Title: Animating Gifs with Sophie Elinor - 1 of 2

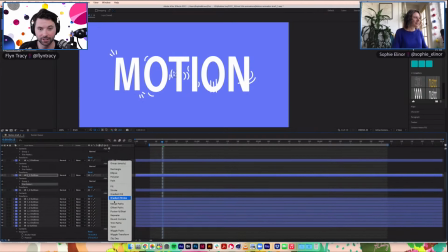So again, if you have any questions, feel free to throw them in.
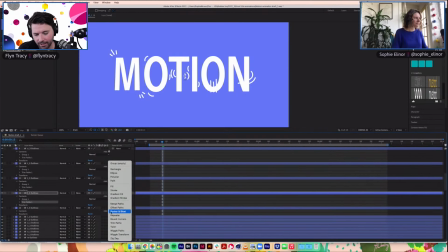Festus is saying it's looking excellent. Couldn't agree more. Makes me feel like dancing.
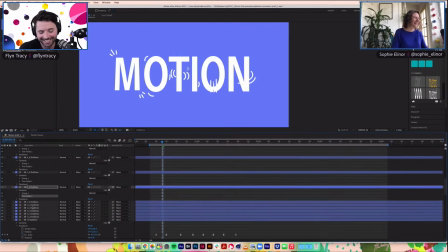And when we started talking about K-pop, I started talking about K-pop, and Johanna said, "I'd love to see what Sophie will get up to animating work for a K-pop music video." Oh my God, I would love that. Can this be my public call out for that?
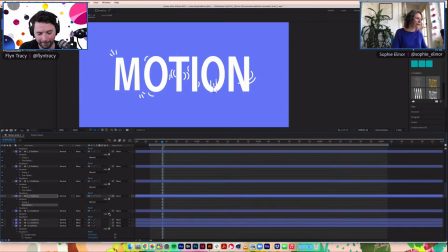Like, I am open for animating for K-pop bands. Please and thank you. All right. We've all got our little trim paths assigned rather.
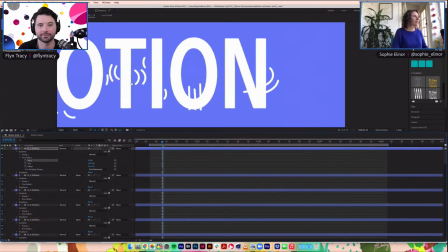So then they're pretty teeny tiny.
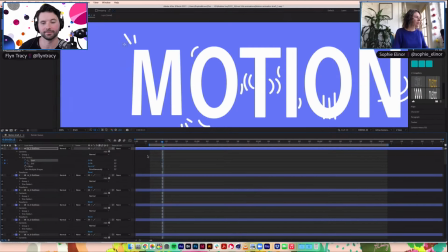So it's not going to take much for us to get this going. So I'm just animating the start and finish of each of those trim paths. And I think
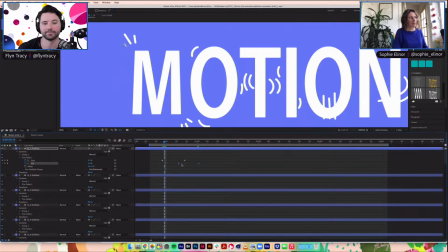if I move the end keyframes outside here, what will happen is it will animate on.
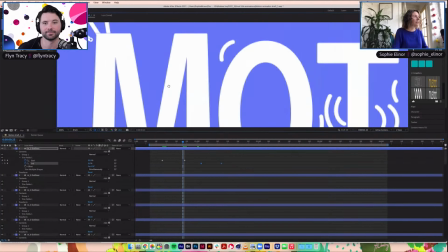It's pretty tiny and it's going to be even crunchier if I zoom in anymore, but it's going to animate on.
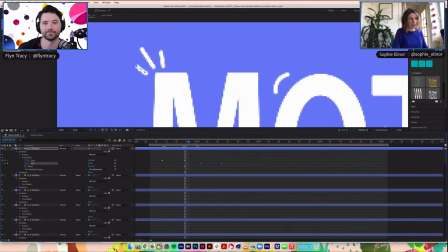Between these two keyframes, nothing will happen, and then it will animate off. Right. But I think what I want to happen is for the start to kind of chase the end so that we're not getting the full picture at once. Right. I think that will sell the movement a little better.
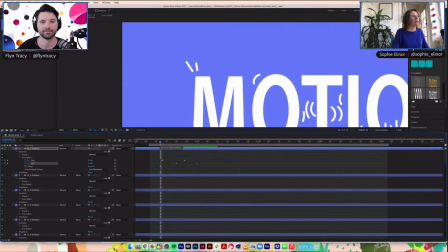Well, that is very slow. Okay, so we need to tighten that. Maybe even faster.
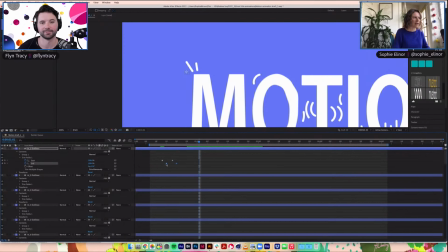We don't need to spend, like these are really just to kind of help exaggerate the effect of the letters themselves. So we're not, it's more of a spotlight rather than a feature, this one.
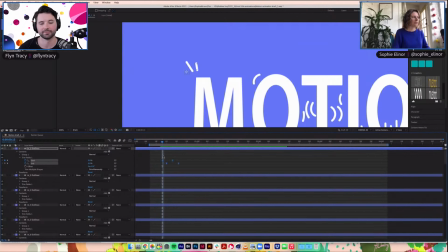these little bits. And then just adding a bit of ease. Just we'll exaggerate that S-curve in the graph editor a little bit.
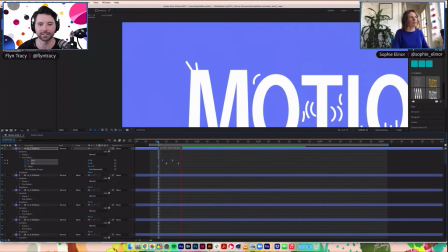It's a really little change that you did there. Is that because it's really short anyway? Yeah. Yeah, there's not a lot of time between the start and finish here. But I feel like that speed that we've got is pretty good for something that's so short. Maybe a tiny bit longer.
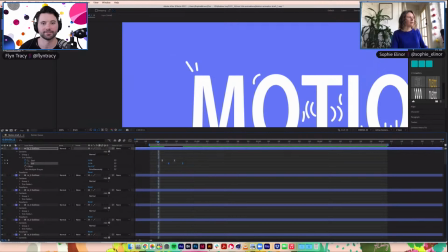Yeah. Cool. I think that is pretty good for that. So now for our letter M, we have, I think, 6 little starburst guys.
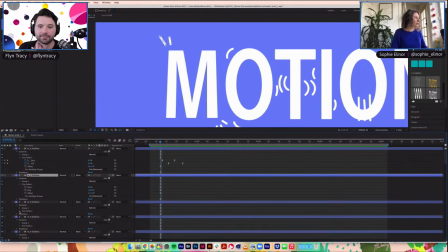So I'm going to open up our little trim paths panels here. And then
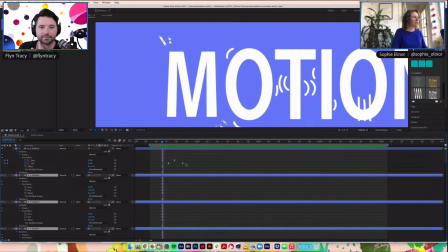whoops. Oh gosh, no, that's not what I wanted to do.
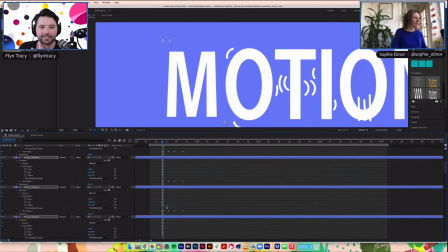There we go.
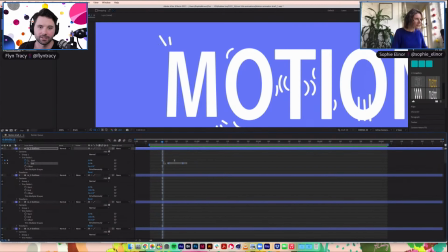So you've just grabbed you just did the trim path for the first one, but you have 6 of these, so you could just copy those keyframes and just paste them on the other 5 layers. Do you know what? I thought I could do that. And it's pasting a new trim path, which is not what I want.
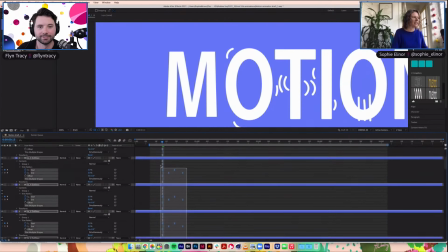Right. But that's fine. We can do it one at a time. That's a-okay. We're still
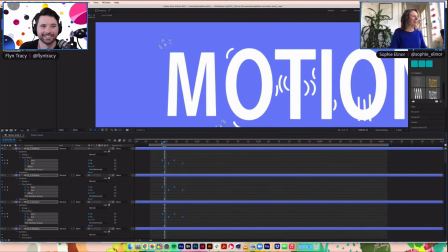getting through it.